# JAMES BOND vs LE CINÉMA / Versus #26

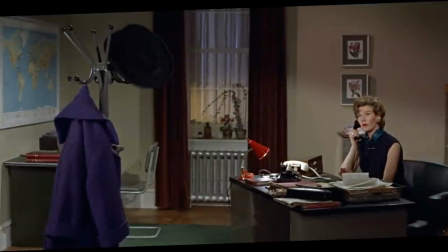8s
Pourquoi James Bond, depuis 1962, est-il toujours dans l'air du temps?
James, where on earth have you been?
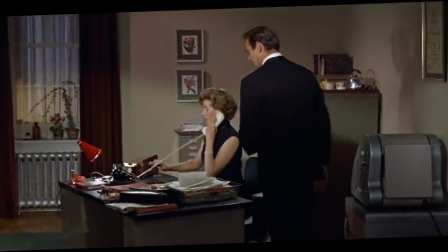15s I've been searching London for you. 007 is here, sir.
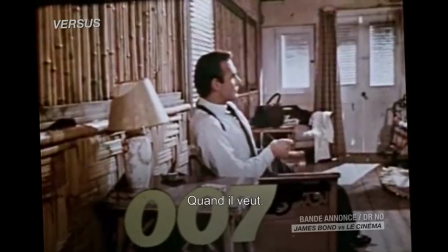25s The 00 means he has a license to kill when he chooses, where he chooses, whom he chooses.
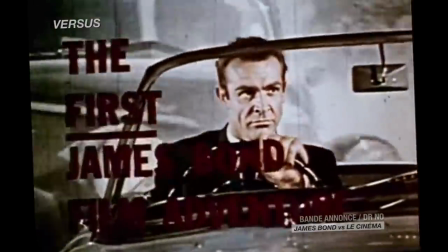34s
Depuis son arrivée sur grand écran avec Dr. No, 007 est devenu un véritable pilier du cinéma populaire.
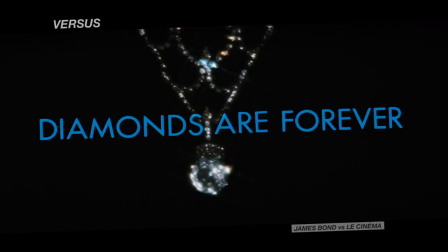41s
Peu de héros ont droit à une telle longévité, plus de 25 films.
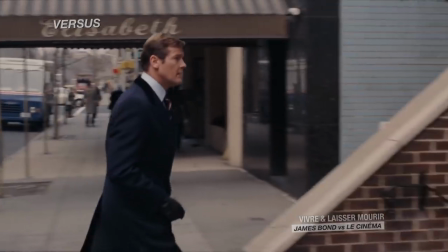49s
Avec un personnage qui a donc su s'affirmer dans le temps et en 60 ans d'existence, se renouveler.
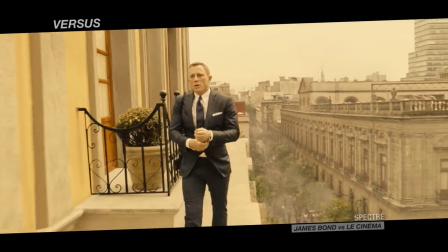53s
Si tout spectateur a son incarnation favorite...
Who are you? Bond. Bond.
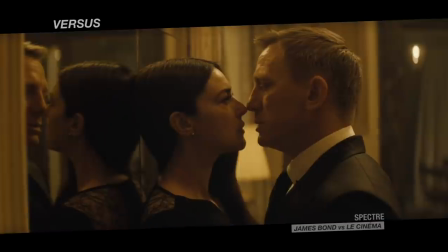58s Bond. Bond. Bond. James Bond.
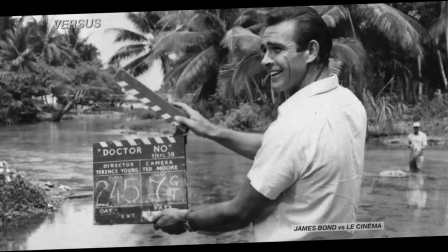63s
Il ne reste pas moins que James Bond est doté de multiples visages. Et la franchise a dû se poser et se reposer à de multiples reprises une question.
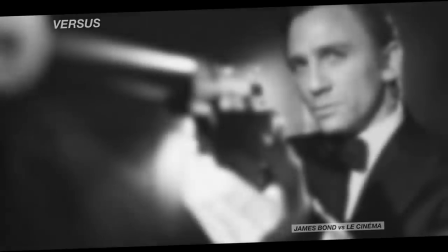71s
Comment introduire son héros et donc comment mettre en scène son apparition à l'écran?
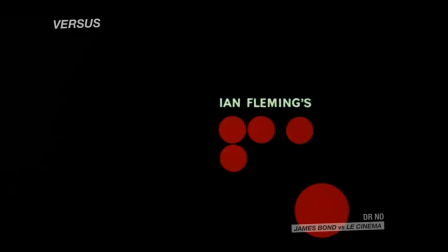78s
Commençons par le commencement.
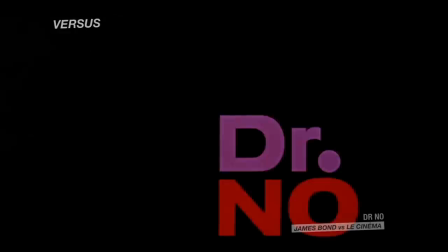79s
À l'époque de la sortie de la première adaptation, Dr. No, le personnage est déjà connu du grand public grâce au roman à succès de Ian Fleming.
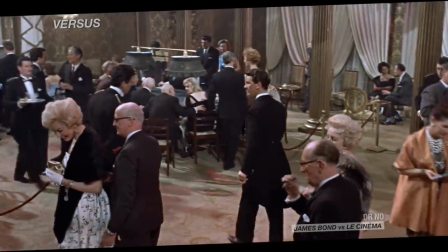87s
Dans l'ouverture du film, le réalisateur Terence Young pense sa mise en scène pour faire du personnage une icône instantanée.
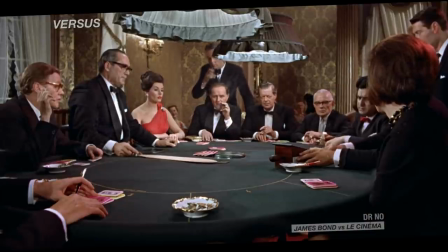94s
Pour attiser l'attente du spectateur, il retarde au maximum l'apparition du héros, en usant de gros plans,
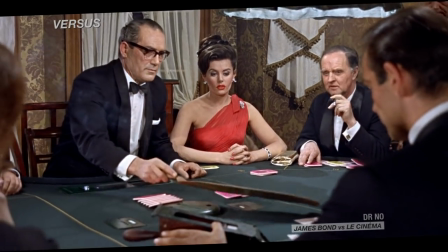100s
en le laissant parler hors champ, en le plaçant bord cadre, flou, avant que son charisme n'explose à l'écran,
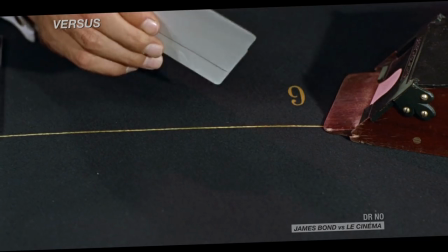106s
par le biais du regard de Sylvia Trench, qui lui offre même son fameux gimmick de présentation.
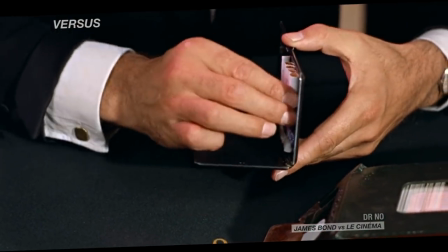111s I admire your courage, Miss Trench. Sylvia Trench.
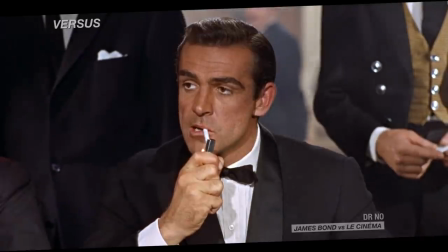116s I admire your luck, Mr. Bond. James Bond.
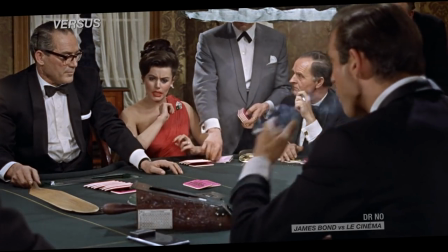124s
Le héros est alors installé, dans toute sa flamboyance, autant à l'image qu'en musique.
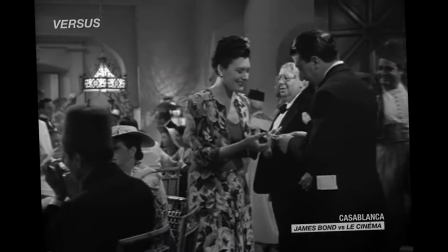129s
Dès les premiers instants, Bond est Bond. Ce procédé de mise en scène, à l'efficacité totale, classique, tant on le retrouve dans de nombreux films,
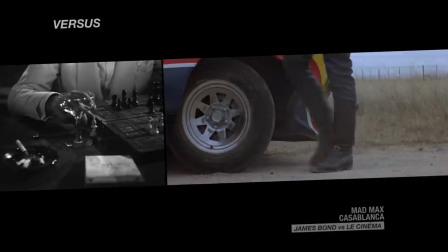138s
permet de présenter les détails caractéristiques d'un personnage avant d'en dévoiler le visage, plein cadre.
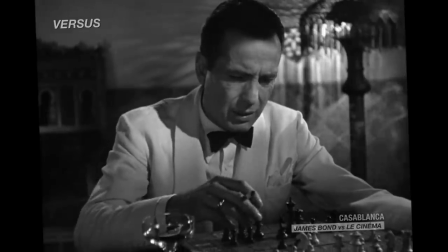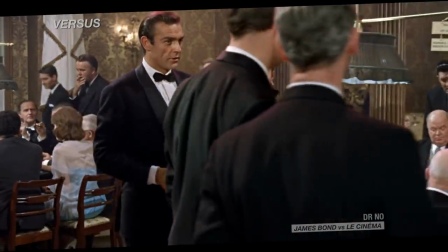149s Too bad you have to go. Just as things were getting interesting. Yes.
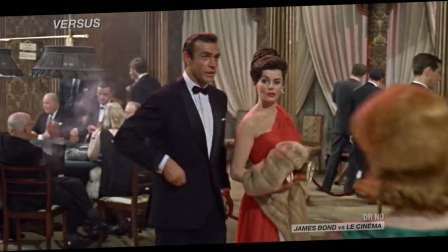154s
Cette première introduction cinématographique de Bond installe un principe de mise en image fort.
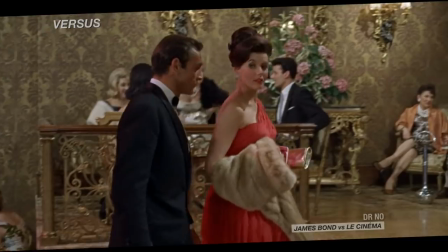159s
Avant d'être personnifié par le visage d'un acteur, 007 est avant tout un corps et une somme d'attributs.
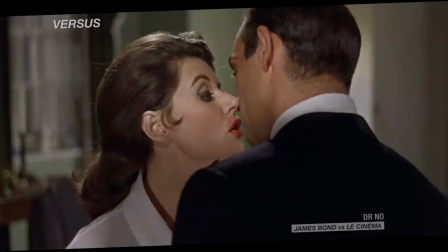165s
Homme d'action, charmeur, bon vivant.
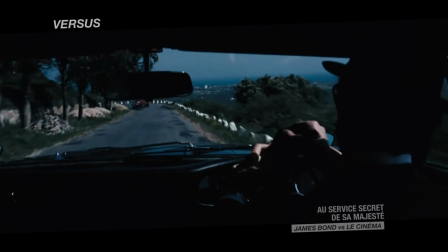170s
Dr. No pose cette donnée primordiale, et les films suivants s'en souviendront quand ils auront à introduire un nouvel acteur dans le rôle.
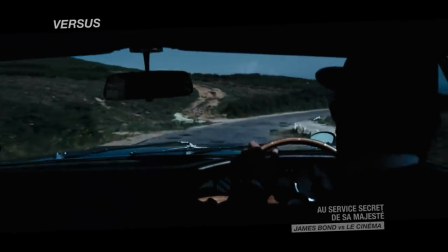179s
Car la longévité de la saga amène forcément à réfléchir à cette passation de flambeau en termes de mise en scène.
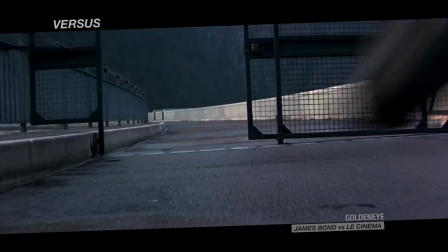184s
Cela deviendra généralement l'un des enjeux majeurs de la fameuse séquence pré-générique.
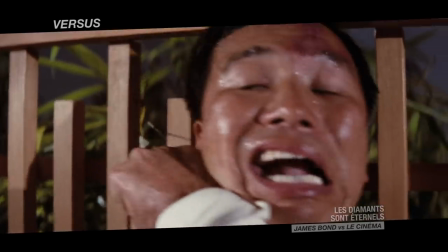188s
Avant que les traits du Bond nouveau n'apparaissent, il faut déjà que le nouvel acteur prouve, par l'action, qu'il a la carrure et le charisme pour le rôle.
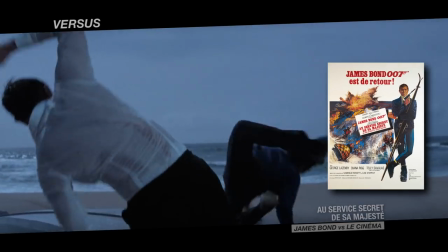196s
George Lazenby.
My name's Bond. James Bond.
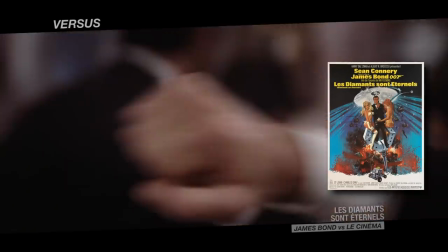202s
Sean Connery pour son retour.
My name is Bond.
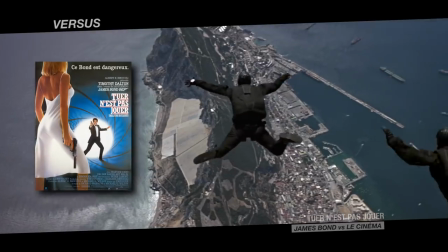208s
Timothy Dalton.
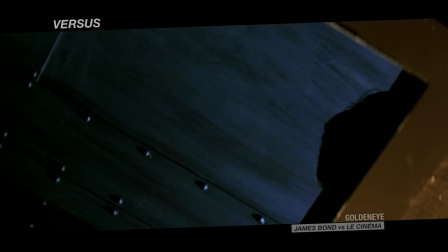213s
Pierce Brosnan. Une fois le corps validé dans l'action, le visage peut être dévoilé.
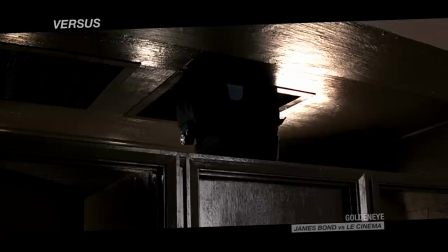219s Beg your pardon, forgot to knock.
Et ce, dans des plans très iconiques, imposant l'héroïsme du personnage.
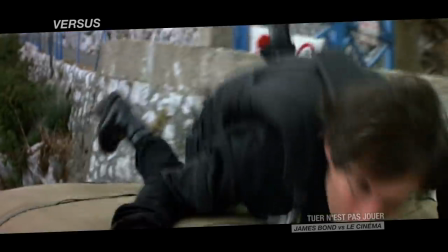231s
Ces ouvertures, réinterprétant les caractéristiques du personnage,
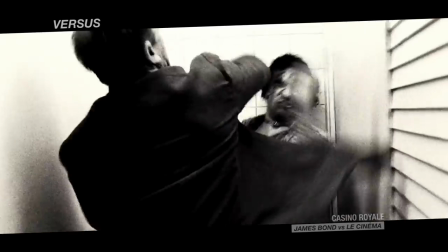235s
se doivent également de poser la singularité de l'ère nouvelle qui s'ouvre, d'être de véritables notes d'intention.
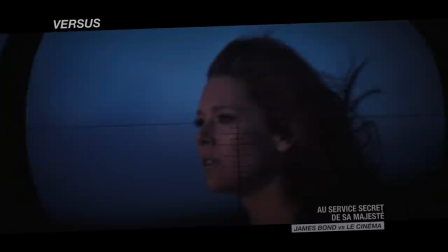241s
Le face-à-face dramatique entre James Bond et une Diana Rigg déboussolée dans « Au service secret de Sa Majesté » préfigure tout le romantisme du film.
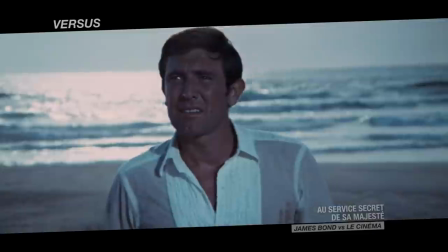248s
Et la réplique, presque face caméra, qui marque la fin du pré-générique, adressant un clin d'œil à la période Sean Connery, This never happened to the other fella.